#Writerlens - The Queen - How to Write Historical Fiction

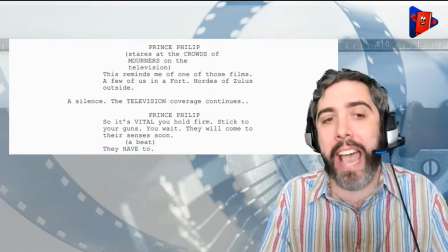(20:44) You wait. They will come to their senses soon. They have to.
So, he gets more intense too.
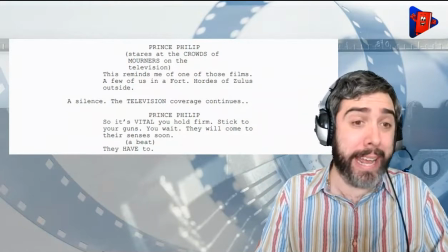(20:50)
It really becomes, she's going to have to let somebody down because they're completely opposing each other,
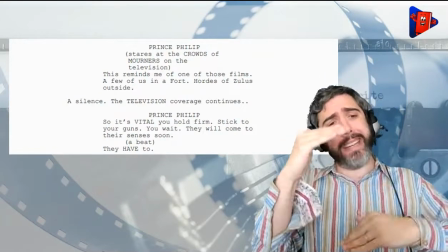(20:57)
which is a way where they're standing in that character sheet, right?
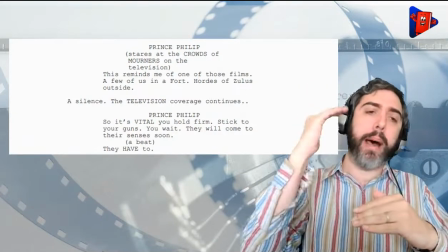(21:03)
The distraction character is the opposite of the relationship character.
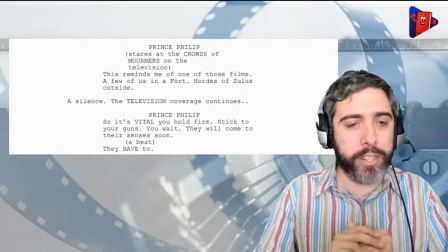(21:08)
Whatever character is trying to convince the protagonist to do the opposite of what they need to do, probably the distraction character.
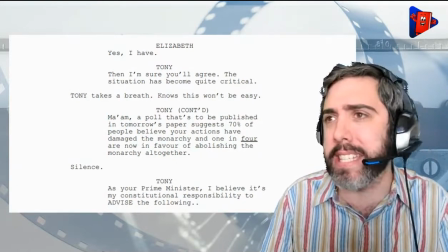(21:17)
So here we have that dark night in the soul, that pit when Tony lays down that hammer.
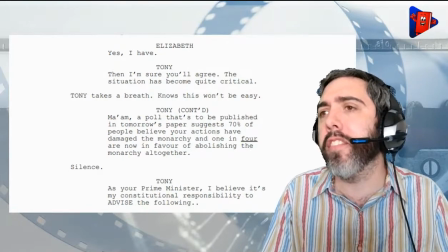(21:25) Polls is to be published in tomorrow's papers suggest 70% of people believe your actions have damaged the monarchy, and 1 in 4 are now in favor of abolishing the monarchy altogether.
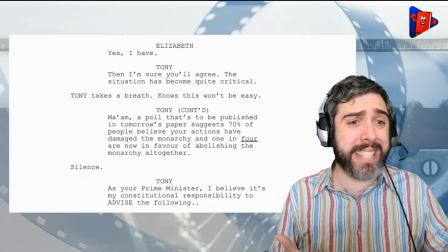(21:35)
And as I said, the way the movie sets this up is this is the only identity that she knows.
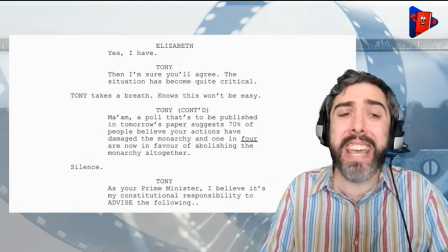(21:42)
This is her entire life. So this is like 1 in 4 people essentially wanting to kill her, in terms of, for all intents and purposes, her personality, what's her existence, they want to destroy.
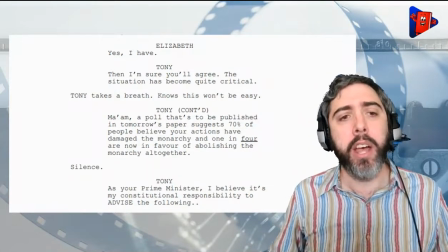(21:56)
So it's a very dark place to put somebody, but yet physically nothing is at stake.
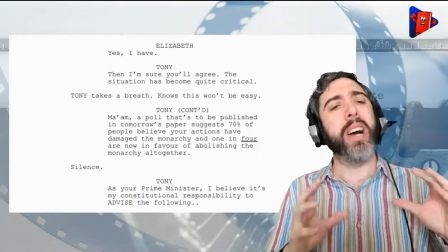(22:03)
So it just goes to show how you can make some strong
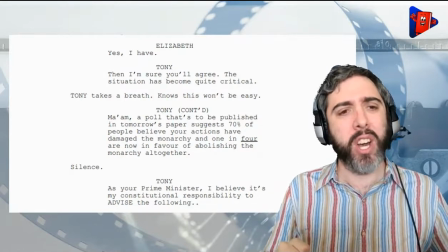(22:07)
motivation, some strong character story beats, and you don't necessarily have to put the person in physical jeopardy.
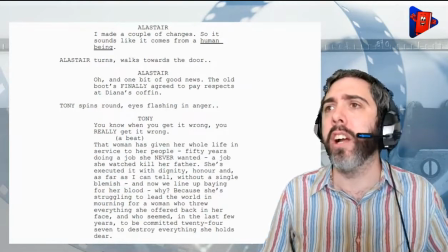(22:15)
And then Alistair, again, he's that opposition character.
I made a couple of changes, so it sounds like it comes from a human being.
He doesn't think that she's going to be able to pull this off. He's concerned that, she's just incapable of sounding like a regular person.
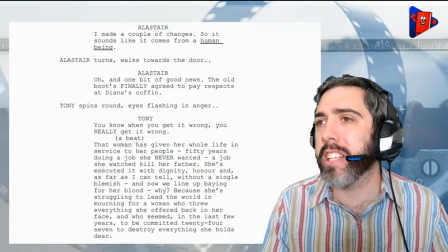(22:32) And, the old boots finally agreed to pay respects at Diana's coffin.
He's just so negative, contrarian.
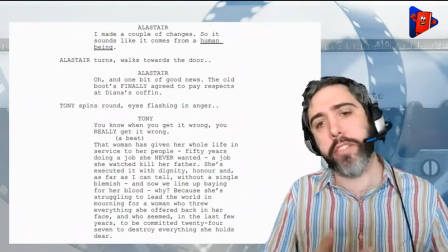(22:39)
She's never going to pull it off.
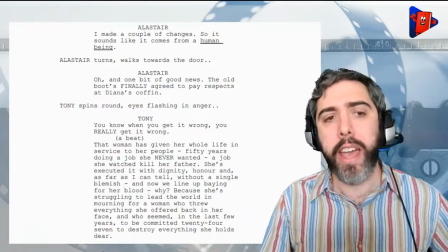(22:40)
And then Tony does this little bit of a rant, and you can see here where he is that relationship character trying to kind of bridge everything,
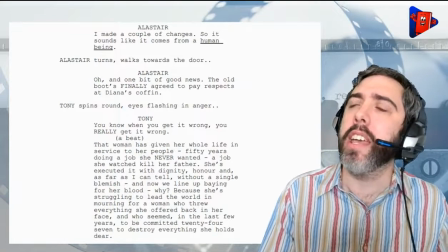(22:49)
make sense of the whole situation. The relationship character is often that character that just has that insight, and we all know people like that.
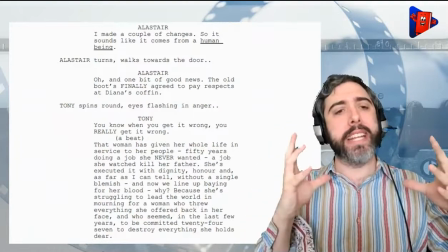(22:57)
They just have such great insight as to what is going on.
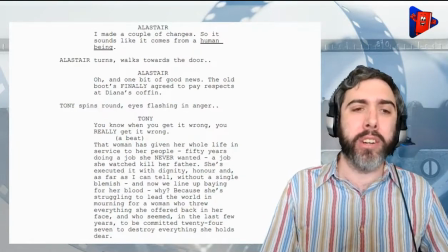(23:00)
They're the person you call in the middle of a crisis, and you're like, okay, I know I'm going to hear crazy things on this side of the aisle, on this side of the aisle.
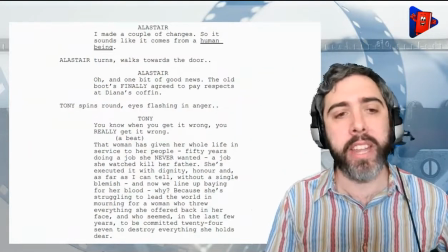(23:07)
What's going on? And that is the way that the relationship character is in fiction.
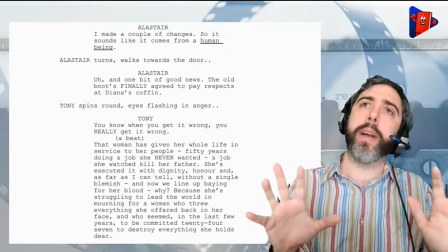(23:13)
They're the one that can look at that crazy world around the protagonist and have it make sense.
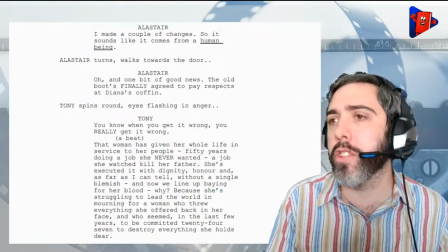(23:18)
So he does this speech.
That woman has given her whole life into service to her people, 50 years doing a job she never wanted, a job she watched kill her father. She's executed with dignity, honor, and as far as I can tell, without a single blemish. And now we line up begging for her blood.
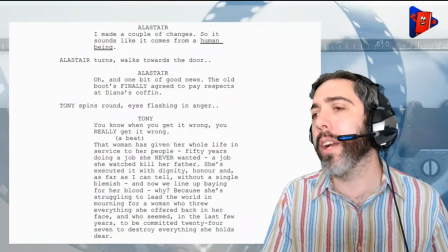(23:32) Why? Because she's struggling to lead the world in mourning for a woman who threw everything she offered back in her face and
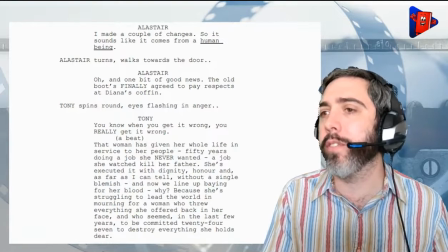(23:36) who seemed in the last few hours to be committed 24/7 to destroy everything she holds dear.
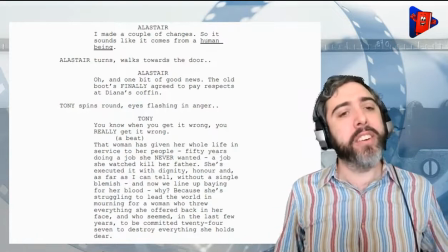(23:41)
And he just spells it out. Now, you could be like, wow, that's really on the nose.
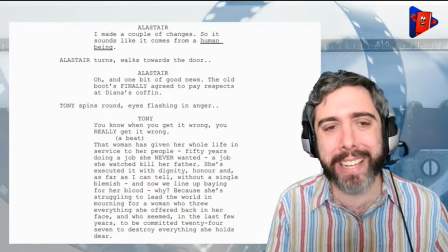(23:46)
That's really like exact. That's really spelling it to the audience. But we like that.
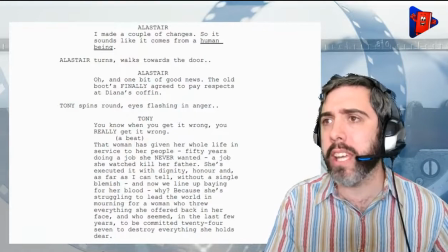(23:52)
There's nothing wrong with a character when you establish they're astute,
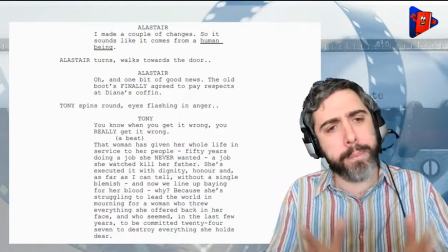(23:56)
when you establish that they're are good at observing the world and making these distillations.
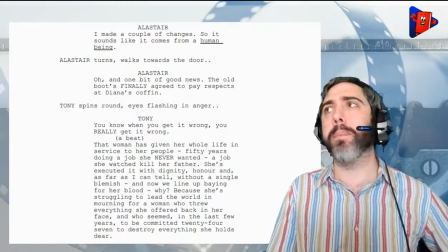(24:04)
We love things like that. Think about how many people that, like I said, you look out to for things like that.
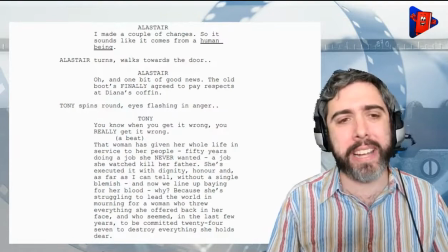(24:10)
So it is very refreshing, especially in the darkest hour of the protagonist, to get this clear vision of, oh, that's what's going on.
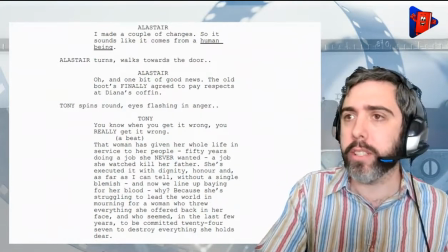(24:18)
You're right, and it just gives you that motivation to get through the rest of the book. So don't be afraid to have a character essentially spell out what's going on.
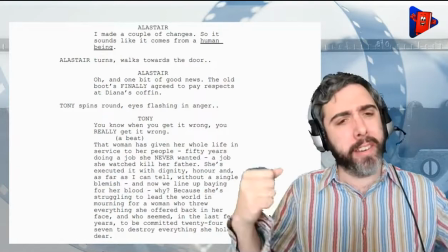(24:27)
And in this way too, he's doing it in a very kind of rant sort of way, so it's very energetic.
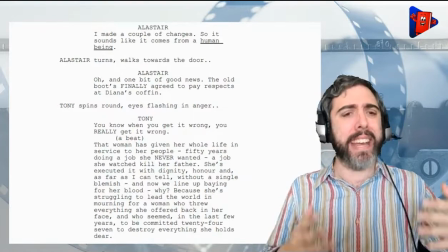(24:34)
But like I said, it pays off because
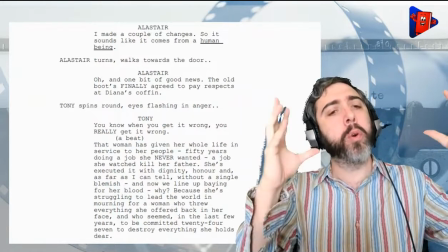(24:37)
it is a nice spelling out of what's going on from a character who earned it and who is going to motivate the protagonist to do the right thing.